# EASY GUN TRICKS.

大家好，欢迎来到 Femirados International, and this is your boy BNCC. Well, I'll be presenting a short tutorial to you called the gun tutorial. I did this tutorial before I could come to China, and I've been so busy with the works. I haven't been posting tutorials lately. So I've just found a way to do things. I've been able to connect with some guys, and they are also excited to participate in the tutorial. So we are going to be doing some amazing tutorials. But today I just have this crazy idea of wrapping up this tutorial.
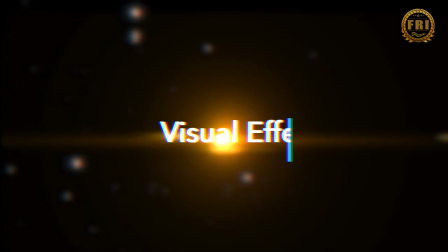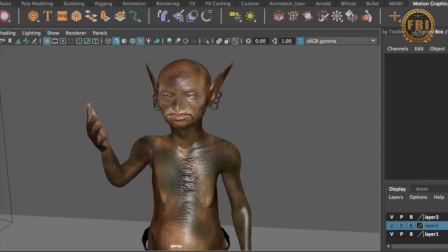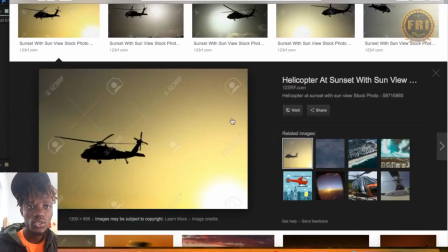The first thing I did was to get a reference image.
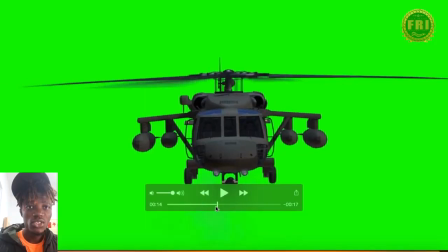I went to the internet and I searched for chapel, but this chapel happens to be in an even background with a good sunlight,
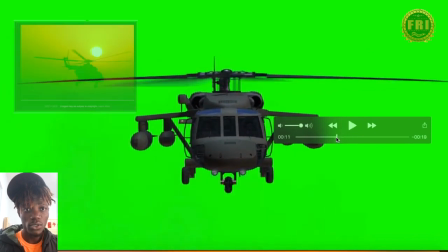so I got a chapel from the green screen chapel from YouTube.
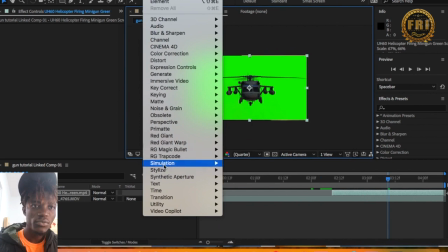Downloaded it. It's not realistic, but for what I want to do, I think I can manage this.
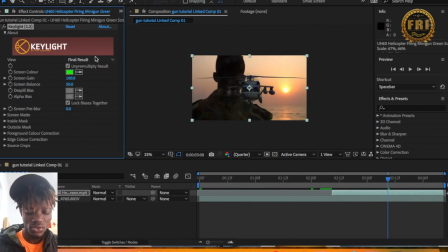So I pop it into After Effects and try to use the key lighting on it, and then added the key light to this,
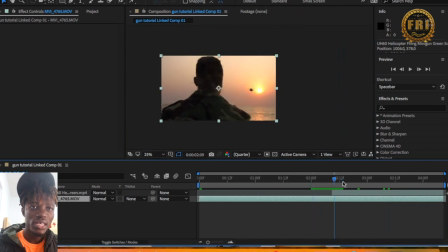and then I try to scale it out a bit and take it right into the white position of this footage.
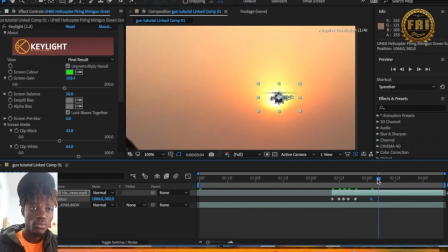Now I'm just doing some keyframing to match the position with the footage, as you can see.
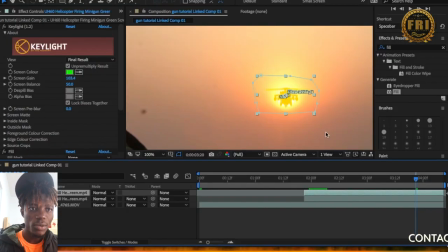For my reference image, I was like using an even background,
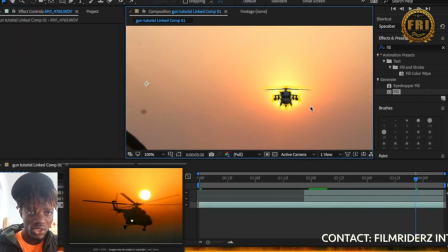but now I have a light here, so this chapel is not in the sunlight, it's not in a white spot of the reference image,
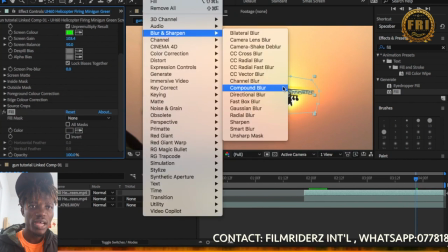so I think I can make do with this. So I added some curve on it, try to add some blur to it because it's coming from the sunlight.
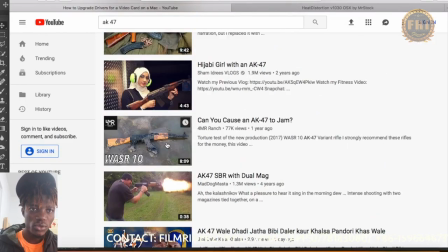And the next thing I did was to get an AK-47 to know the reference or how it works.
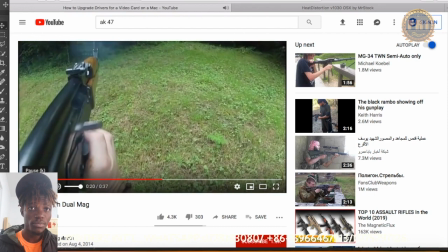Even though in the tutorial I didn't use an AK-47, but I assume it was an AK-47 because,
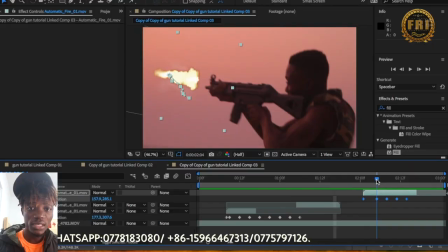and I decided to study everything about that AK-47 and know how to use it. So I got this muzzle flash from Copilot.
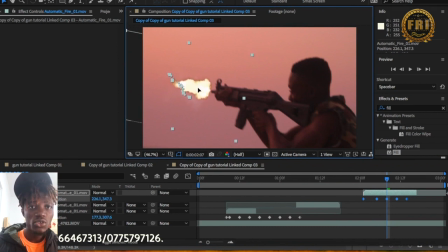You can download it from Copilot, and I just screen mat it and added it to After Effects.
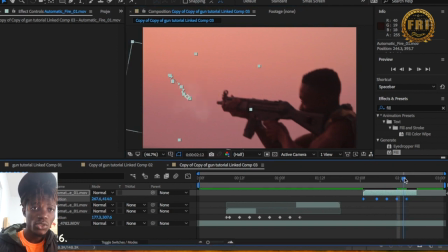Just do some keyframing to outline it with the gun, making it look realistic.
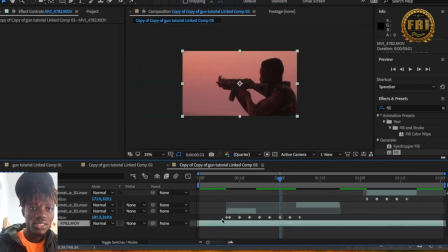And next thing I did was to duplicate the background,
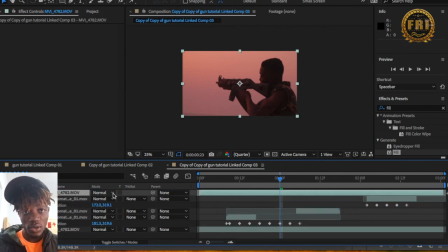because you know, whenever you take a shot, what's going to happen is going to be a light popping up in the face.
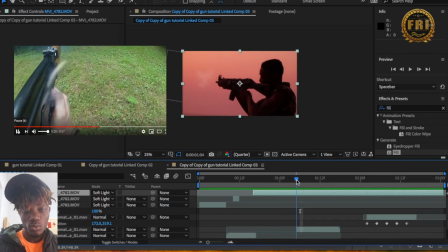So the reference image I got from the internet was to save me all through this tutorial, so I observed it carefully.
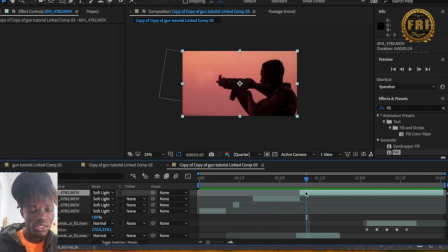And now what I did was to just cut between this reference image where I added a saber light, and whenever he take a shot, you see there's a light flashing on his arms, on his t-shirt,
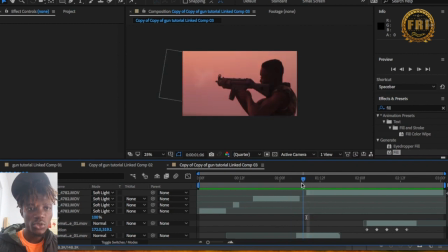and it all looks great. And you know, that's just it. So I did the same for the other clips. So the most important thing, if you're doing a visual effects, you have to look for the right moment,
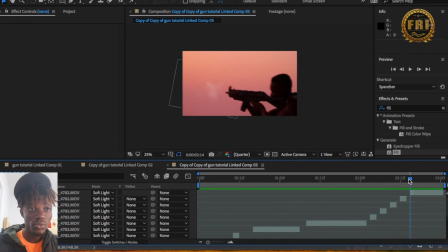and you have to observe the realities, because the reality in it is going to bring up the creativity in the work, and it's going to make it look so extra. So this is exactly what I did. Now he's taking the shot, you can see that it looked realistic. And then I also added some smokes.
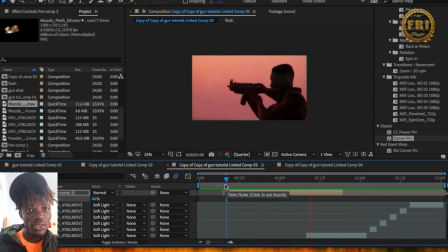Yeah, I got a smoke from Copilot and added it to my gun.
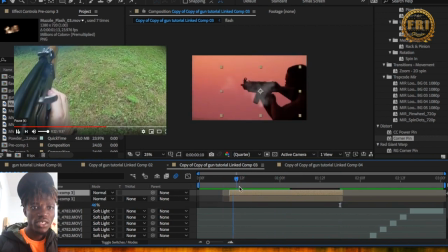What I did was, in the AK-47, the reference image is that when he take a shot, there's a little smoke that pops up.
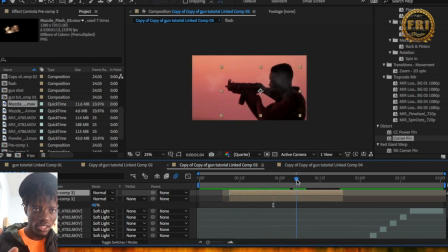So what I wanted to do is that whenever he take a shot, the smoke's gonna pop out of the gun. And then I just duplicated this clip and then extended for the first time he took the shot, and the second time he took the next shot.